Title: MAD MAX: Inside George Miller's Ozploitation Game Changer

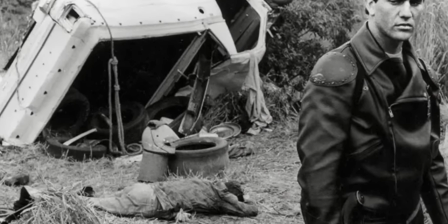4:01 In the years between his residency and Mad Max's production, Miller worked in a Sydney emergency room,
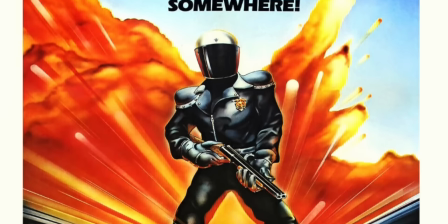4:08 and the career both gave him the money to afford jumping into a film career with no guarantees
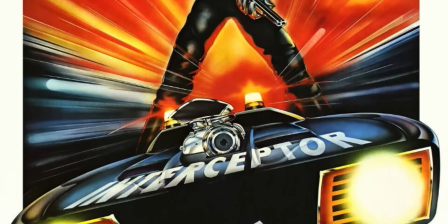4:13 and countless experiences treating horrifying car crash injuries.
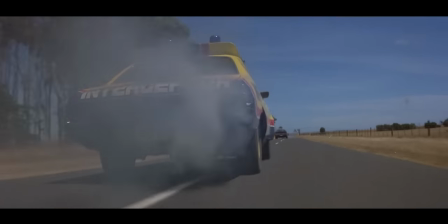4:18 This, along with the death of several friends in car accidents as a teen,
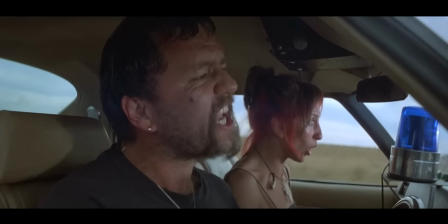4:23 led Miller to center his idea for a feature film on road-based action.
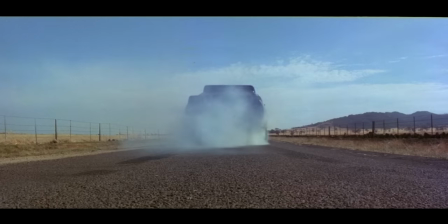4:27 With a future dystopian setting giving a reason behind the carnage,
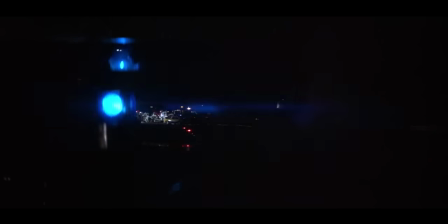4:31 Miller and Kennedy soon hired James McCausland, Melbourne finance editor of The Australian,
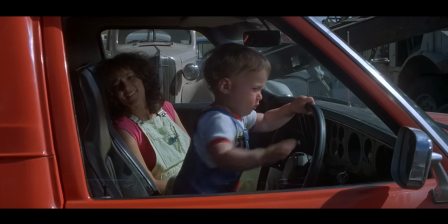4:37 to write the script. with Miller providing a detailed outline and being heavily involved with the film's thematics and story structure,
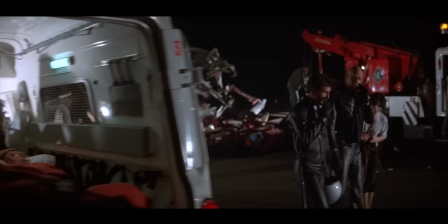4:44 while McCausland focused on dialogue. McCausland was inspired by the 1973 oil crisis, saying,
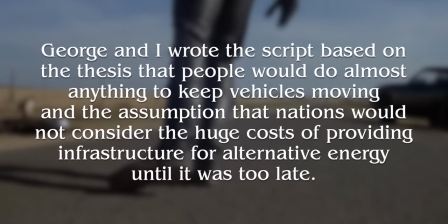4:51 George and I wrote the script based on the thesis that people would do almost anything to keep vehicles moving,
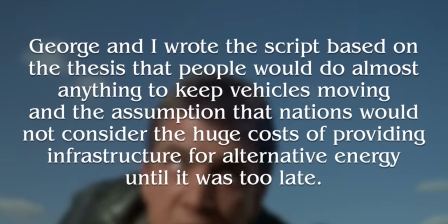4:57 and the assumption that nations would not consider the huge costs of providing infrastructure for alternative energy,
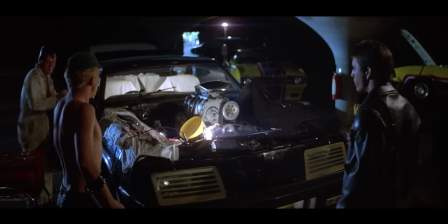5:04 until it was too late. Made without the involvement of the Australian government, Miller and company raised funds on their own,
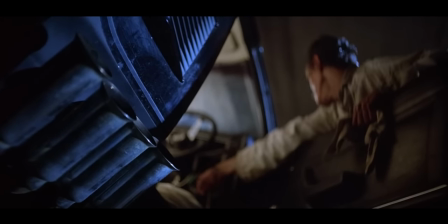5:11 with Miller and Kennedy working on emergency medical calls to help foot the bill.
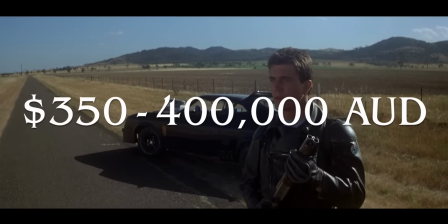5:15 In the end, Mad Max cost somewhere between 350 and 400,000 Australian dollars, with the film shot using only a single camera,
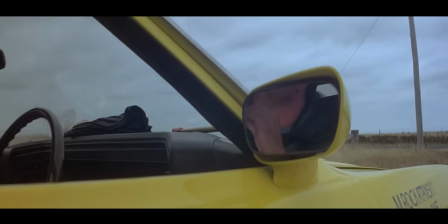5:24 one crane, and five used lenses bought for cheap after they were damaged in a previous film production.
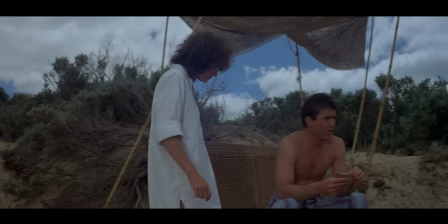5:30 Besides the still learning Miller, there was inexperience in front of the camera as well.
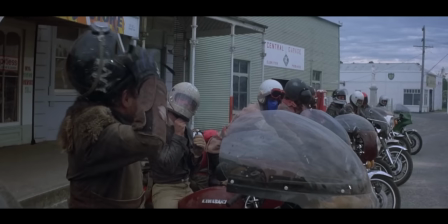5:35 Gibson had done some plays, Hugh Keysburn was more established but mostly a stage actor,
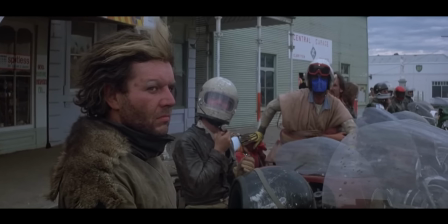5:41 and a lot of Toe Cutter's followers were from actual biker gangs,
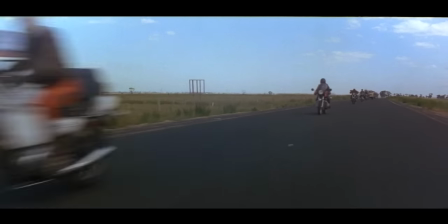5:45 paid in beer and bonding with Keysburn on a massive motorcycle road trip that got the bikes to set before filming began.
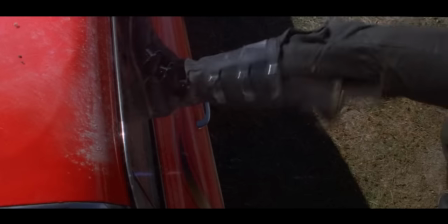5:52 In my eyes, the rawness is obvious on screen, but it makes the film one of a kind.
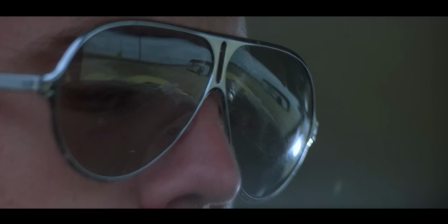5:59 The story of Mad Max is so simple that it's exploitation cinema to a T. An apocalyptic civilization breeds chaos.
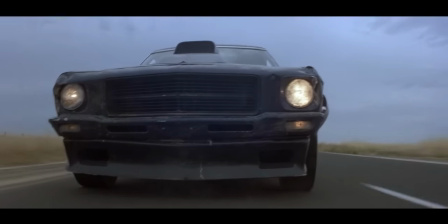6:06 Broken-down lawman goes on a revenge spree after the murder of his family. I think you could apply most of that description to about 500 different movies that were made over the decades,
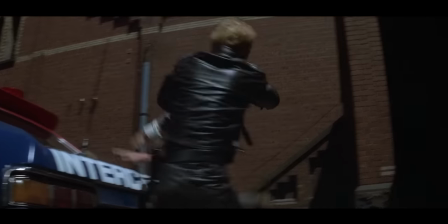6:15 both big-budget studio jobs and indies shot in the director's backyard. What makes Mad Max different, and something that's still exciting to watch decades later,
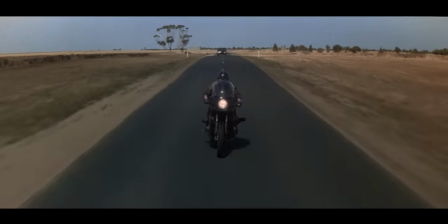6:25 is that George Miller's voice, already so distinct in his first feature film, informs everything here.
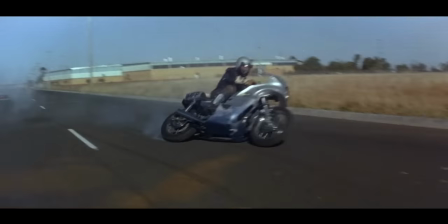6:31 And for a movie that was renowned for its violence when it premiered,
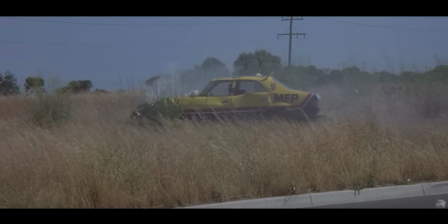6:34 what makes Mad Max one of a kind is that its brutality is counterbalanced by its cartoonishness.
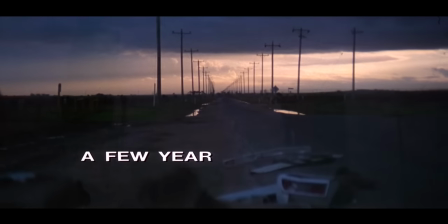6:41 First, the brutality. Mad Max exists in a world set a few years from now, where society has broken down due to oil shortages.
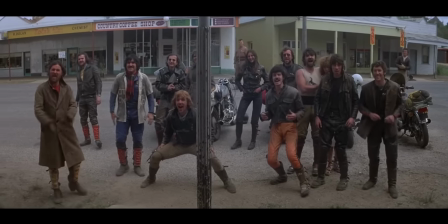6:49 With desperate civilians running scared from the wild gangs that have taken over the road, Miller thrusts us into this mid-apocalyptic conflict at the very start,
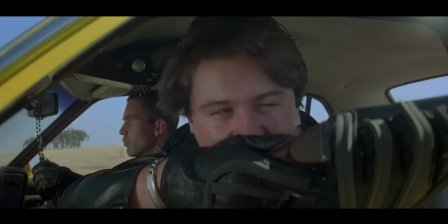6:58 with a chase between the main force patrol and the criminal known as the Knight Rider.
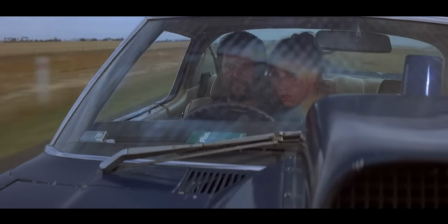7:02 The ways in which both cop and criminal care little for their lives or the lives of anyone else illustrate how this will be a story where lives are cheap,
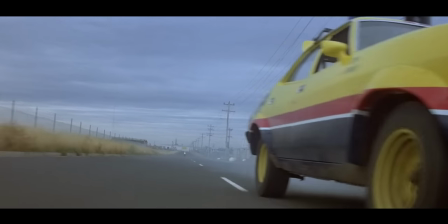7:10 and the thrill of the chase is more important than finding justice.
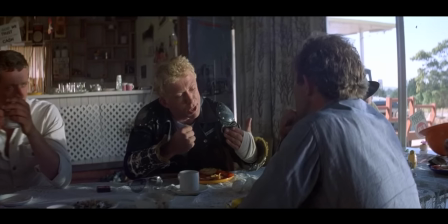7:14 And while we're quickly introduced to our cast of characters, it's MFP officer Goose, played by Steve Bisley, and Max,
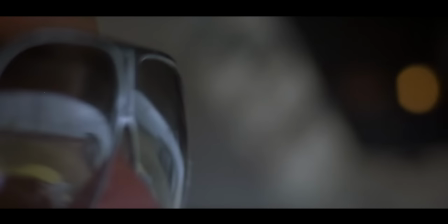7:21 who seem like the only ones truly capable of matching the speed and ferocity of the gangs,
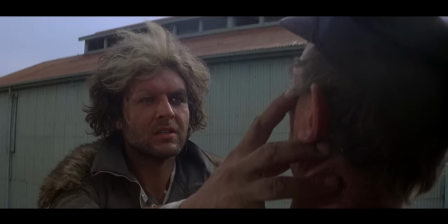7:27 with Hugh Keysburn's toe-cutter swearing revenge on Max and the MFP for Knight Rider's death.
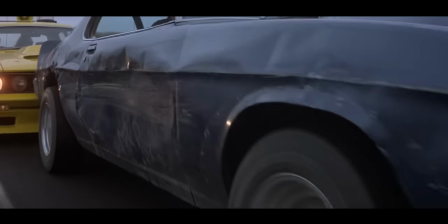7:33 Mad Max's opening chase is all about picking up as much speed as possible,
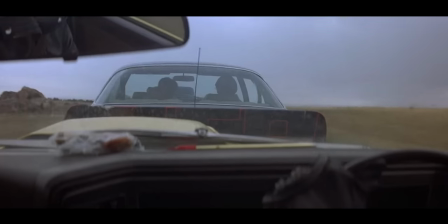7:38 and the shreds of metal and plastic that fly off every car add to the sense of danger, and very real impact of every hit.
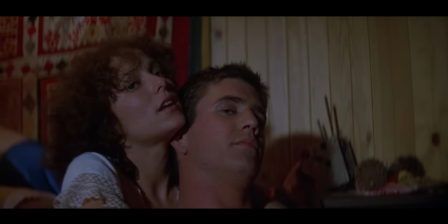7:46 The film immediately contrasts this with Max's quiet, happy home life, with Gibson's Max and Joanne Samuel's Jessie having an easy,
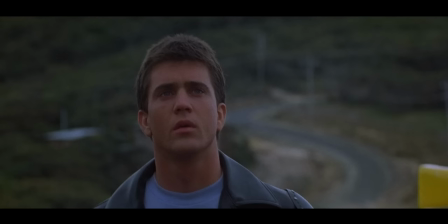7:54 calm sort of chemistry that's at direct odds with the rest of the film's manic state.
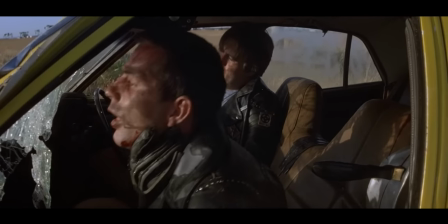7:59 And despite its rawness, Mad Max holds back on so much of its potential graphic violence.
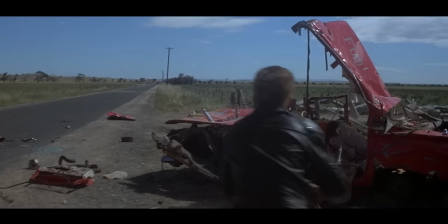8:06 Instead, Miller chooses to suggest the worst of the worst, instead of actually showing it.
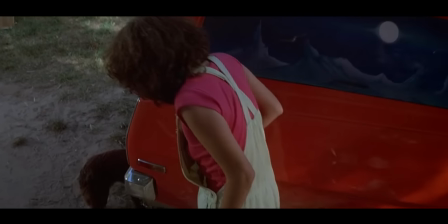8:11 And I think that given what were probably real budget limitations on how effective its blood and gore could actually be,
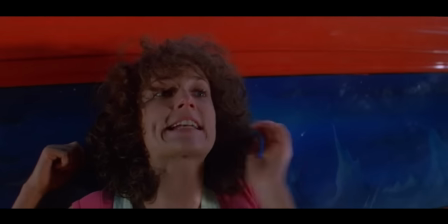8:18 Mad Max is stronger for implying its horrors instead of showing them, because it allows for the imagination to run wild.
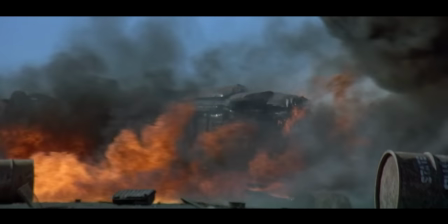8:26 Instead, we see the reactions of those who witness Carnage.
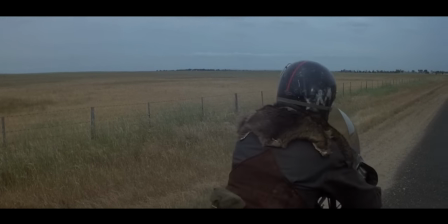8:29 And since this is ultimately a movie about mental breakdown that mirrors societal breakdown, the toll seen on Max's mind is what matters most.
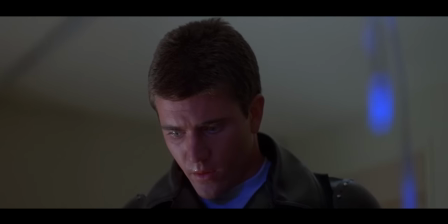8:38 The two best examples of this are in Max visiting the horribly burned goose in the hospital, where the colors and lighting shift the most dramatically in the entire film,
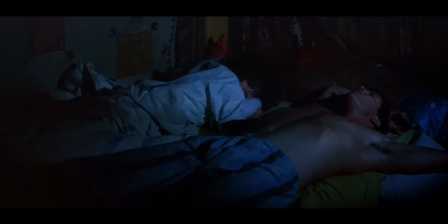8:47 Leading to a fever dream with Max popping right up into a shaft of light to accentuate his internal torment.
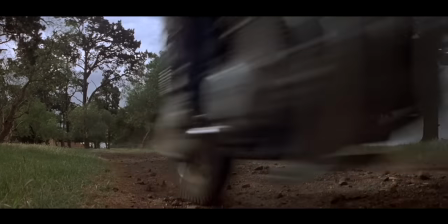8:54 The other is the most tragic moment of the film, with Jesse and little Sprag run down by the motorcycle gang.
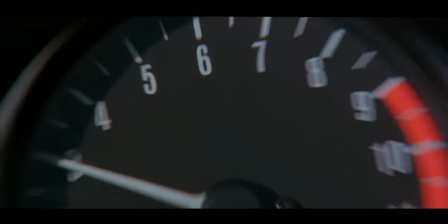9:01 It's horrible, but Miller uses only a shoe and a ball to illustrate the carnage.
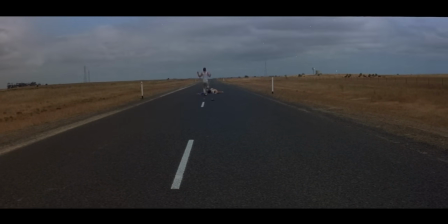9:09 We're using the innate emotion of knowing what's happened. We don't need to actually see anything.
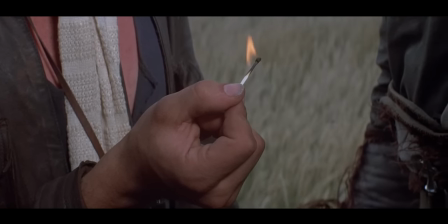9:15 Miller is a storyteller who uses big emotions, operatic themes.
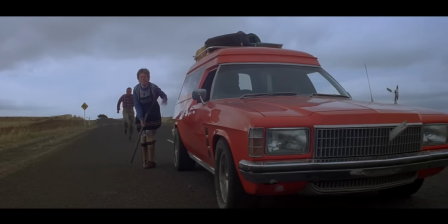9:20 But while the toll of death is a recurring element in his films, he's not cruel.
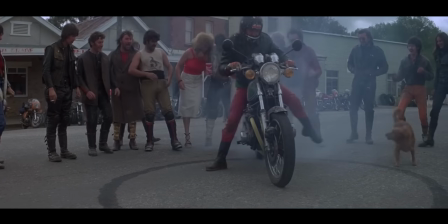9:25 Mad Max is far from perfect, and the shortcomings are felt most in the script not being completely confident in itself,
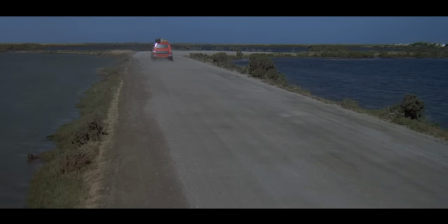9:32 with plot beats sometimes taking multiple attempts before moving the story forward. Like Goose getting in a motorcycle crash, being fine, getting another car,
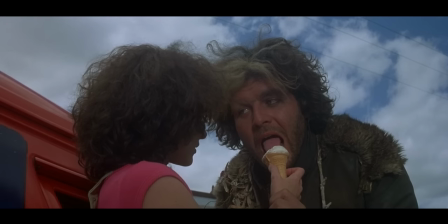9:41 and then being attacked by the toe cutter. or Jessie having a run-in with the gang, escaping, thinking they're chasing after her,
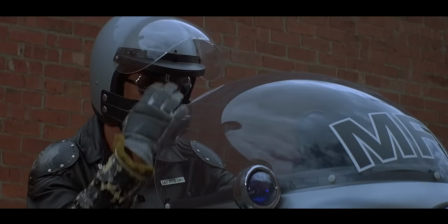9:48 and then running into them again for the fatal rundown. It's things like this that illustrate Miller still in the process of growing more confident and lean with his scripts.
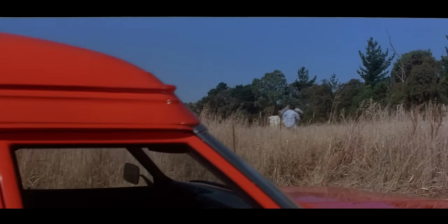9:57 And the difference between the original Mad Max and something like Fury Road decades
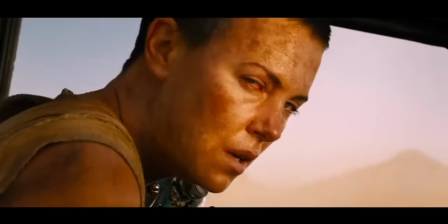10:02 later illustrates that what Miller is best at isn't just creating bigger,
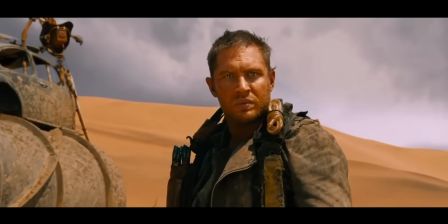10:06 wilder worlds, but having the confidence in knowing when and where to not hold the audience's hand.
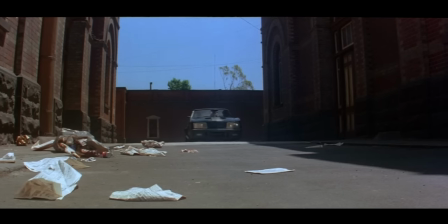10:12 Of course, this was Miller's intention with his original film as well, with the director stating that he intended it to be a silent movie with sound.
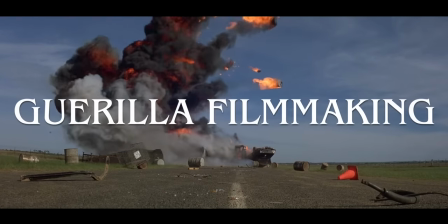10:21 Mad Max was shot in a style that Miller would later describe as guerrilla filmmaking, with cast and crew assembling the film often without permits in and around Melbourne.
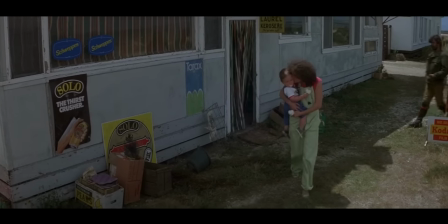10:31 Sometimes, props were stolen and returned after filming finished.
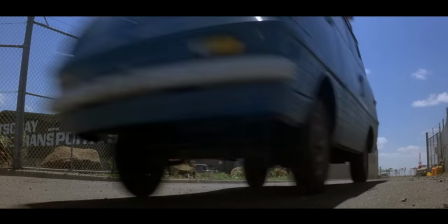10:34 Cars were pulled together from various sources, including Miller's own blue Mazda bongo van and smashed to pieces.
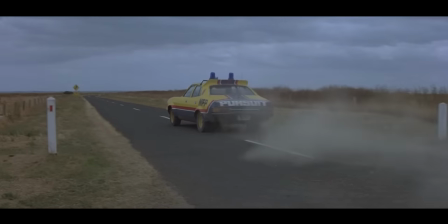10:42 Other cars, especially the MFP's Pursuit Specials, were modified to suit the world of the film and the high-speed needs of both cops and criminals.
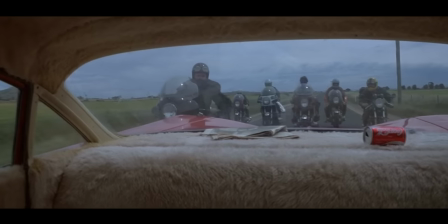10:51 And unlike many big-budget productions, the cars and motorcycles of Mad Max were fully functional, road-ready vehicles.
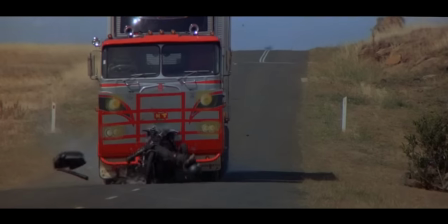10:58 Not stunt cars or facades. Well, besides that painted on fake truck grill. That was made to keep from damaging the borrowed tractor trailer.
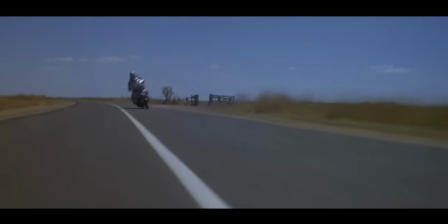11:05 Crew would blaze down the tiny backwoods highways of Australia, hitting insane speeds for the sake of the shot, and getting it done before they could be questioned.
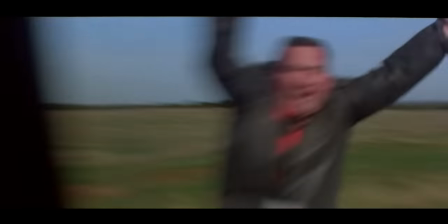11:14 To hit an even higher speed, a military booster rocket was strapped to the back of the Knight Rider's car in his chase-ending crash.
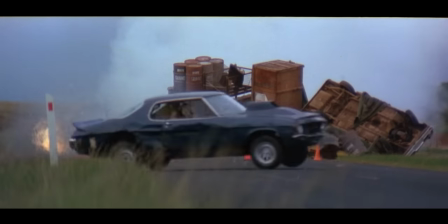11:22 You can see it right there.
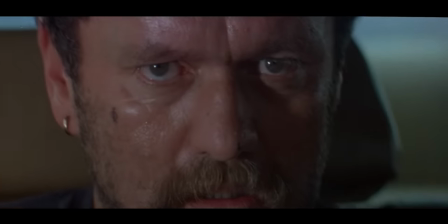11:23 Part of the viscerality of Mad Max's car chases, which are the driving force of the entire film, is that they feel raw and unpolished.
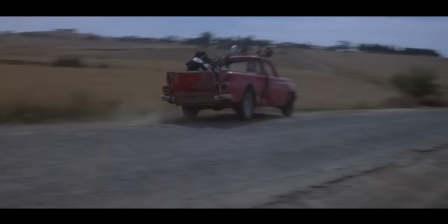11:32 While it's all done by professionals, the on-the-fly, low-budget nature removes artifice.
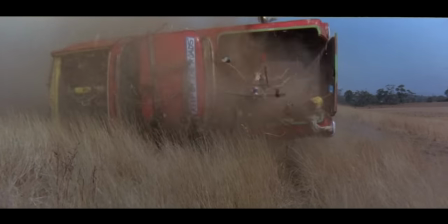11:37 There was no extra money or cars for second takes, and the flying debris, crashes,
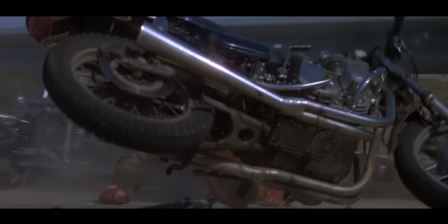11:42 and motorcycles hitting heads were all captured on the first take, and used for chases that excite.
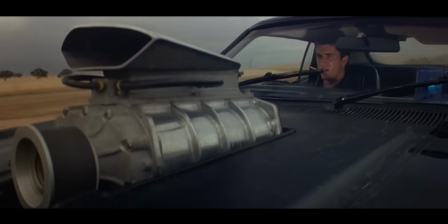11:47 Not because they're perfectly choreographed or feature insane special effects,
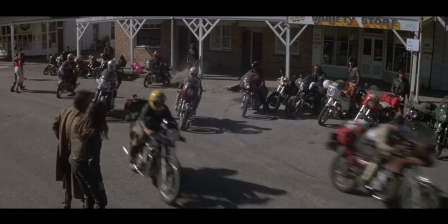11:51 but because the reality of cars blazing down the open Australian road creates verisimilitude,
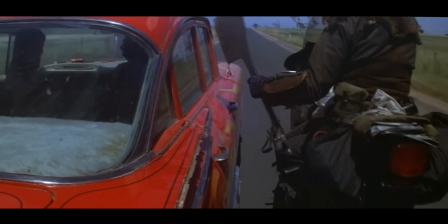11:57 with even greater danger created by the Kuleshov effect of intercutting innocent civilians
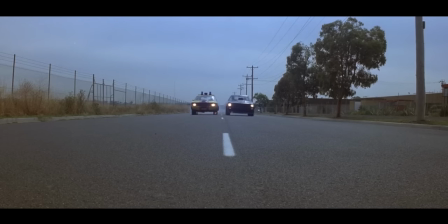12:02 and increasingly stressed drivers into the road carnage on display.
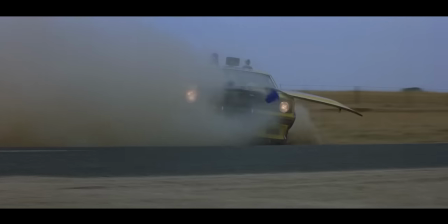12:08 Stuntman Grant Page executed most of the movie's stunts despite being hospitalized for a bike crash while traveling the set,
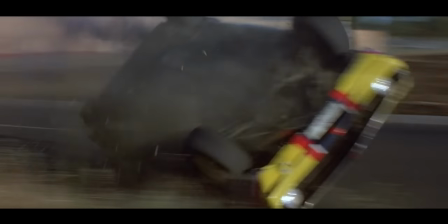12:15 and would go on to perform in The Road Warrior and Beyond Thunderdome, with Page saying,